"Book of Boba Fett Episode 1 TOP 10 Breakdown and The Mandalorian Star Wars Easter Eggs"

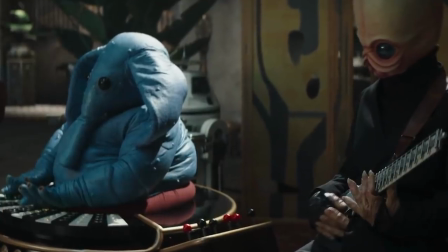It looks like they've added an R5 droid as one of their drummers. The episode notes just list this song that they're playing as a variation of the classic Cantina song,
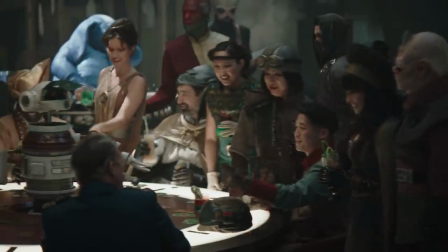theme music from A New Hope. But the bar in general is just meant to feel like the scene from A New Hope in the Mos Eisley Cantina, with a lot of the same aliens.
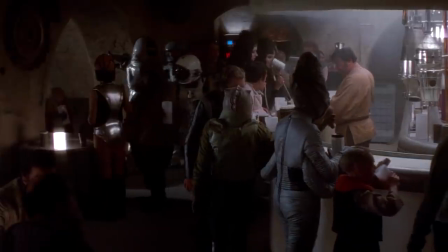Like, a lot of these aliens will look familiar to people.
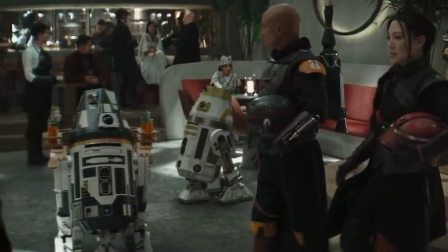They have a bunch of R5 droids serving drinks, which is another reference to Jabba forcing R2-D2 to serve drinks on a sail barge during Return of the Jedi.
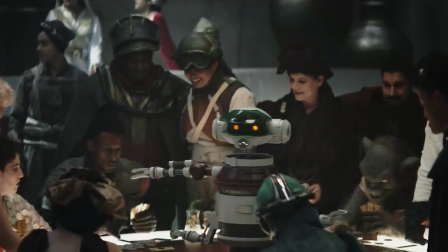The dealer droid working the sabacc table seems familiar. If you remember where they've used this before, just write it below in the comments.
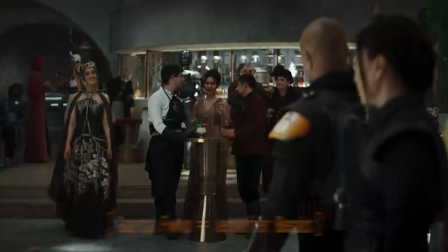I can't remember the last time I saw this. But if you couldn't tell, they are playing sabacc. Then we meet Madame Garza Fwip, the owner of the bar here, which is called The Sanctuary.
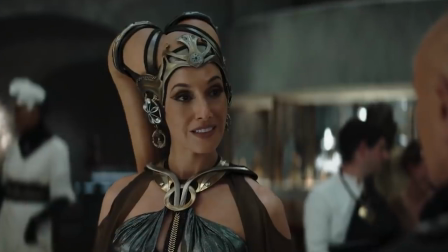She's another Twi'lek, but she's being played by Jennifer Beals, one of their first big celebrity cameos in the show.
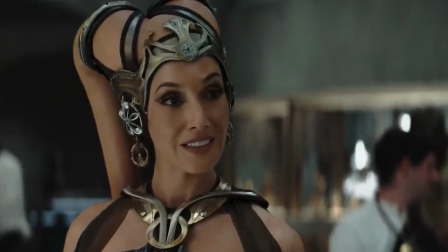I'm sure there's going to be plenty more of these, plenty more recognizable actors showing up playing other alien characters.
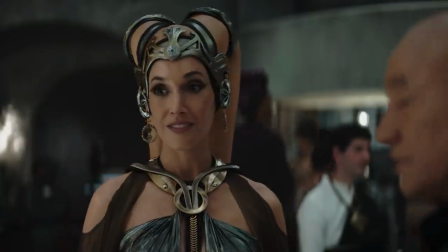She seems like one of the very few people so far on the show that we've met who's willing to play ball with him right away, like she gets it right away, and they return their helmets filled with tribute.
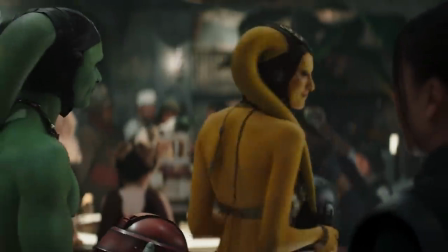One of the other big differences between him and the Mando is that he offers his helmet up to be cleaned.
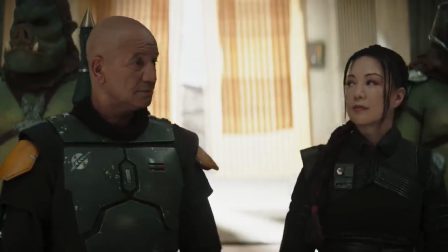He gives it away, basically, to the two Twi'lek servants. Mando would probably just as soon kill someone who tried to take his helmet.
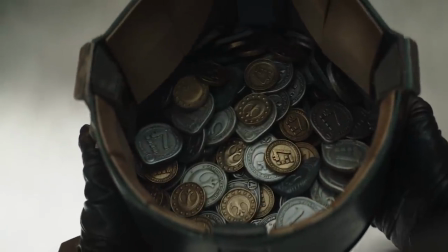But obviously, it's meant to be set up for the payoff of them getting the helmets back with a ton of tribute inside them.
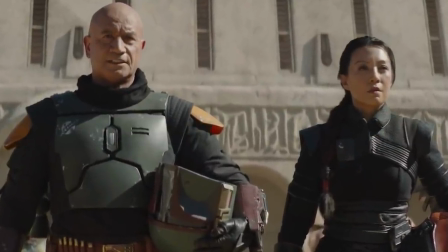The whole fear versus respect mantra that Fennec Shand has just sets up the street fight with the other assassins,
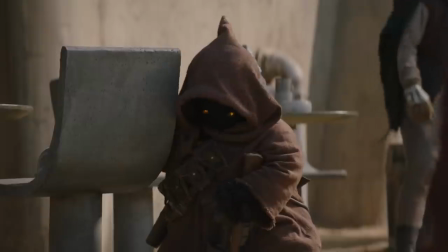and it's this vicious takedown, like they wind up killing most of them and then taking one of them back.
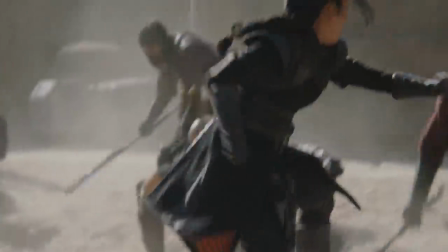Like, he legit smashes one of them with the same moves he used with his gaffy stick from Mando Season 2,
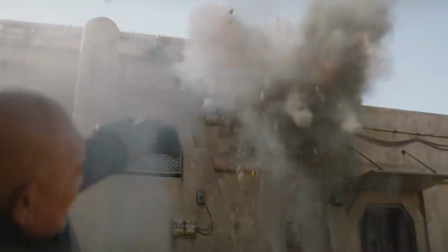and legit just blows one of them up with one of his rocket launchers. It's a pretty decent close quarters brawl fight.
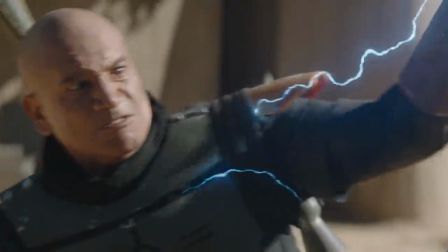You just see him soaking a ton of damage. Like, he is really tough, but then, like, right after, he tells the Gamorrean guards, "Take me to the Bacta tank immediately."
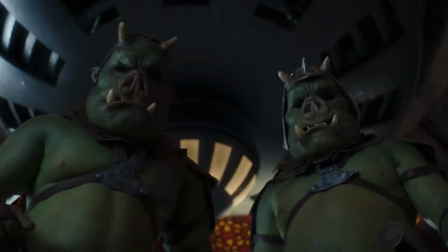Because even before the fight, he still had severe damage from the Sarlacc that was still in the process of healing, so he's already operating at a physical deficit.
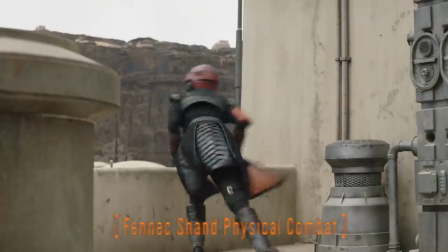They also use this to sort of give you an idea for what Fennec Shand's abilities are with hand-to-hand combat.
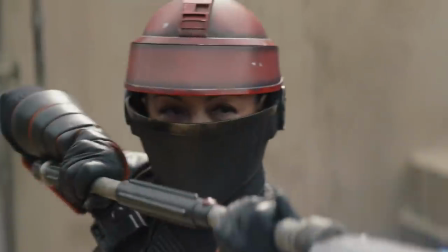We've seen her sharpshooter skills during the Mandalorian Season 2, but we haven't seen a lot of her close combat abilities.
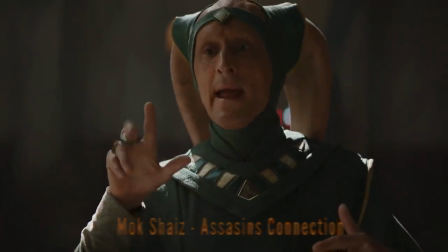But as a lot of you probably suspected, based on the scene earlier when he was holding court talking to the Twi'lek who was serving the mayor of Mos Espa,
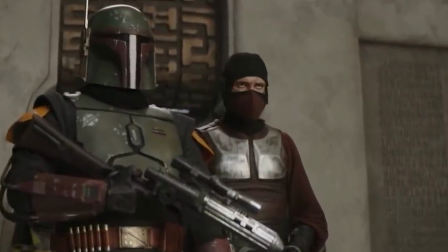it was probably the mayor who hired these assassins because he left them with a threat saying,
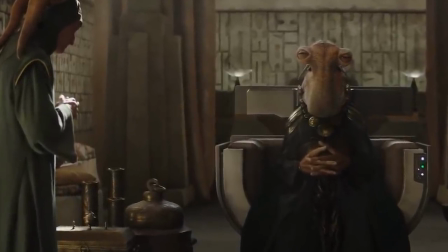"Don't be surprised if you get visited by another delegation." The assassins are probably meant to be that next delegation.
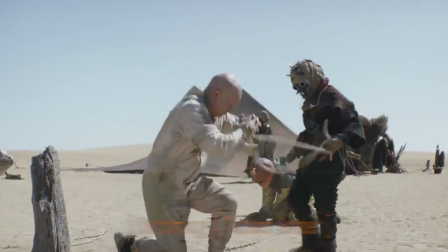But then back in the Bacta tank, he flashes back again to the Tusken Raiders, again forward in the timeline.
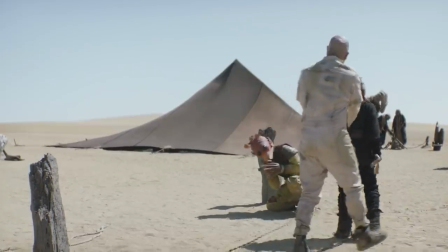They finally pay off him being accepted into their society after he saves that youngling from the giant creature in the desert.
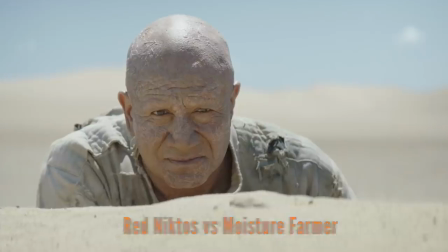When you see these moisture farmers being attacked by the gang of Reg Nyctos, we actually saw Boba Fett taking them out in one of the trailers,
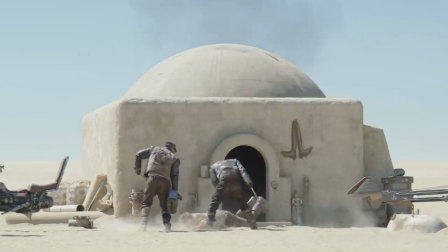so he'll probably pay them back in kind for what they did to this moisture farmer here. The symbol they spray paint on the building is just the
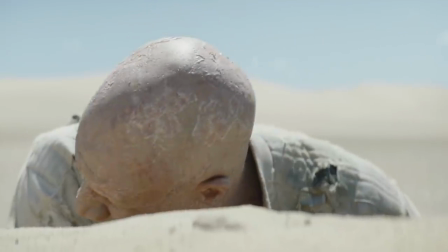symbol of their gang, so Boba Fett can identify them later.
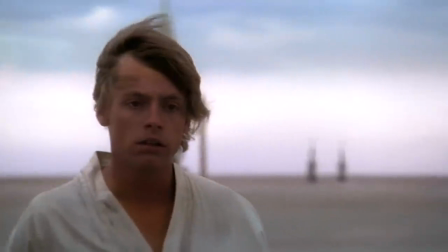The scene in general is meant to give you kind of a PTSD flashback for Owen and Beru Lars during A New Hope getting attacked and killed by the stormtroopers.
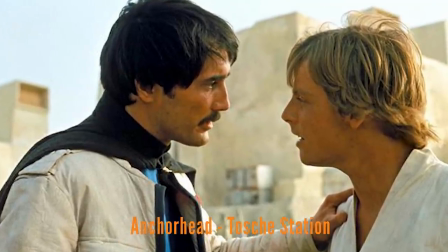When Boba Fett is talking about escaping, he references Anchorhead because it's a big spaceport.
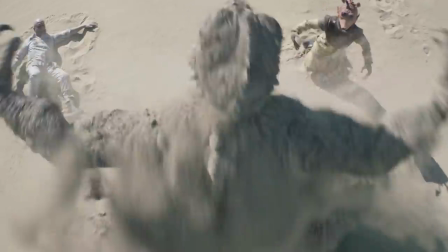We'll probably visit that later in the series. RIP to this Rodian though, when the giant Goro Mortal Kombat looking creature with four arms pops out of the sand to kill them.
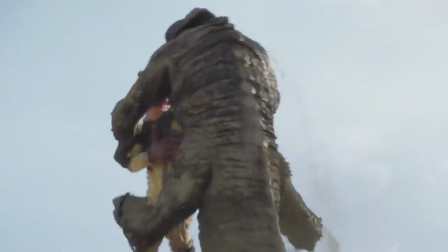It didn't seem like he really had that much interest in escaping anyway, so this seems kind of like a mercy killing for him.
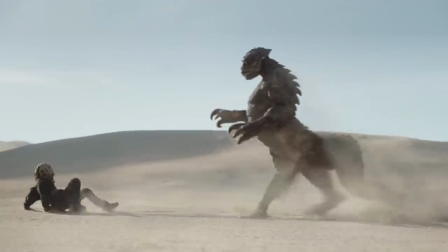I'm not sure what kind of creature this is meant to be though. I think that they created it brand new for the series, but it could be some Easter egg or reference for something from the deep lore.
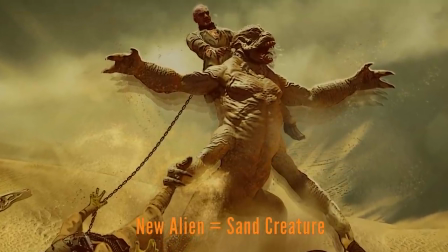In the show notes, they just call it a quote-unquote sand creature, which is why I think that it's a brand new creature for the show.
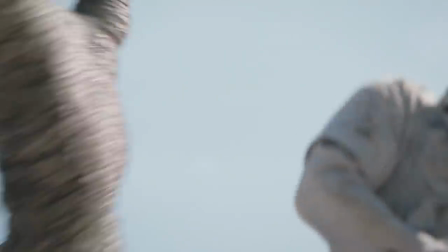And most of you probably picked up on this while he was killing it, but the way Boba Fett kills it, strangling it with his prisoner's chain,
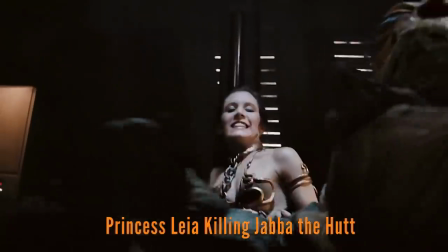is meant to be a big callback to Return of the Jedi for the way Princess Leia killed Jabba the Hutt with her own chains.
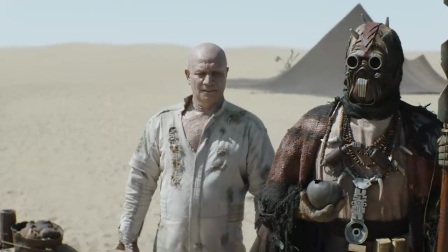The leader of the settlement giving him the gourd of water is just meant to be a sign that they've accepted him as one of their own, like, okay, you're cool, dude.
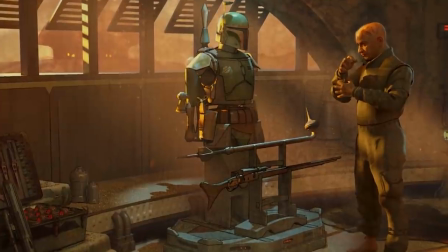Then, just like during the Mandalorian series, over the end credits they have the concept art depicting the plot of the series.
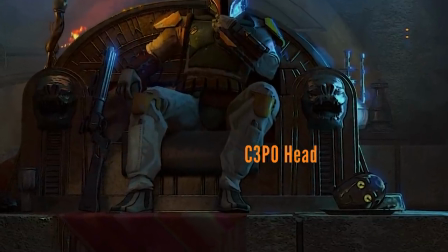Notice in one of these they have a C-3PO droid head on a little platter on the floor here in Jabba's throne room.
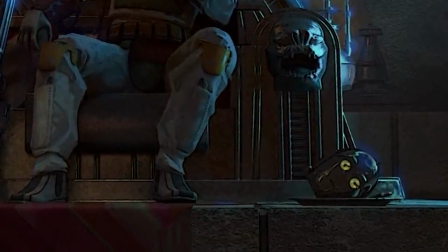Didn't see that in the actual episode, but I do love the funny Easter egg here.